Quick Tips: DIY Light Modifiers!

Quick Tips is brought to you by Domain.com. Pro light modifiers can be a bit too pricey for us low no budget filmmakers, so today we're taking a look at a few great DIY options. How your film looks goes a long way into keeping your audience watching. Audio is of course even more important to keep them there, but the first thing that's going to get them to stay or click away is how your film looks. One of the main ways to get a great image on a low budget is through lighting modifiers, and since the big boy toys can be a bit too expensive, let's take a look at some DIY versions you can use. First let's talk about bouncing light and there's a ton of different ways to do this, some obvious, some not as obvious, and when you're shooting outside during the day, especially as a low to no budget filmmaker,
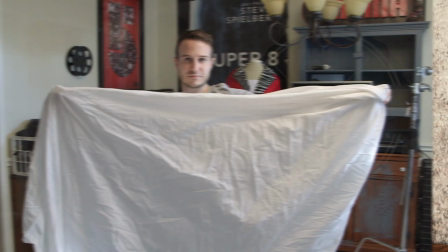40s
this is going to be your entire lighting kit. One of my favorite and most versatile would be a big white sheet. A simple everyday bed sheet can be used as bounce or diffusion.
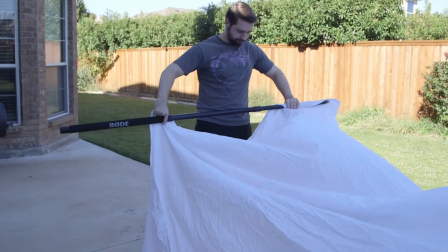48s
It's one that I use all the time. A good trick for using a sheet as bounce outside is to get two sticks, roll them up on either side of the sheet and have assistance hold on either side.
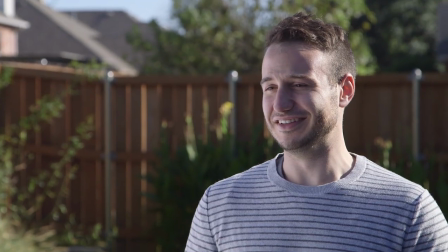56s
Now you're ready to use it to diffuse the sunlight or bounce it, whatever you need. Moving Moving on to more diffusion, something that we showed recently is a shower curtain for around $7.
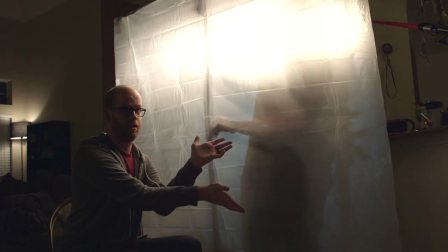63s
I got a really great piece of diffusion. You can use it in all the same ways that you use a sheet, but with a different quality of light. Moving on to DIY bounce sources, two simple and effective tools would be a windshield reflector for a car, usually with a silver side like this.
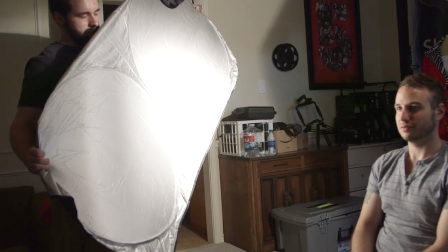76s
You can use this in the same way that you would use a pro pop-up filter or a $3 poster board from Walmart.
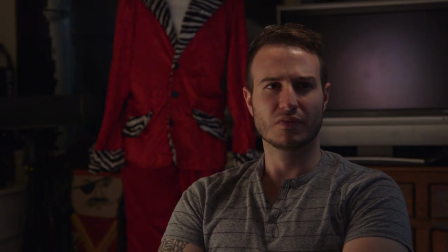82s
It has a really nice soft white side that's perfect for bounce. You can find some with reflective sides as well for some more interesting results. You can even use walls as bounce when working on a very indie level You don't always have a ton of lights to bring to light
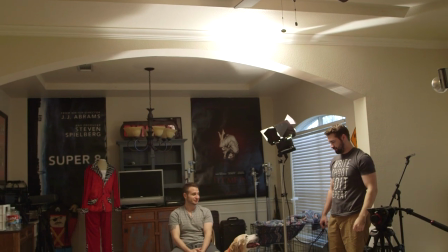95s
up the room So often pointing a light at the wall or the ceiling will do a great job and adding overall fill to light your scene Or just
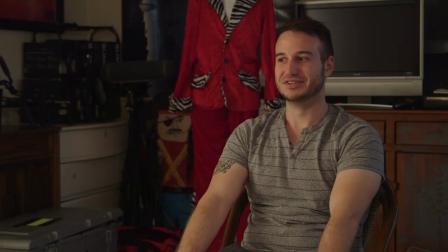101s
hitting a wall to the side of your character will soften that light as well Pretty much anything at all from a sheet of paper to a t-shirt can be used to bounce light and all of them will give you different Effects for instance You can just grab a colorful t-shirt and
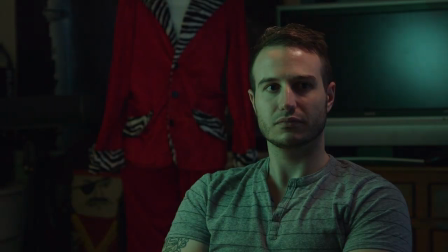111s
bounce light off of that to act as almost as a gel for your light changing the quality of light and softness and color. So if you don't have gels, grab a poster board in the color that you want, or anything else for that matter, t-shirt, bath towel, anything you can bounce light off of and go light modifying crazy. But that's it, a handful of ways to cheaply modify light.
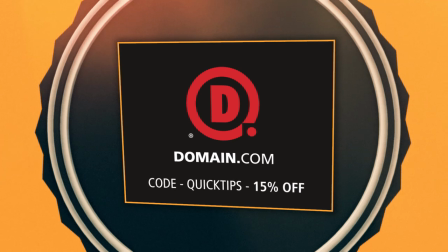128s
And as always, a big thank you to the people who make this show possible, Domain.com, because no domain extension is going to help you tell your story like a .com or .net domain name.
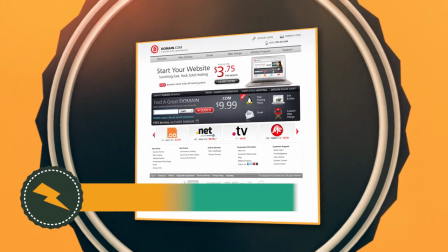135s
Domain.com is reliable, affordable, and easy to use. Save 15% off your comms and nets at Domain.com with the coupon code QUICKTIPS because when you think domain names thinkdomain.com and as always until next time don't forget to write shoot edit repeat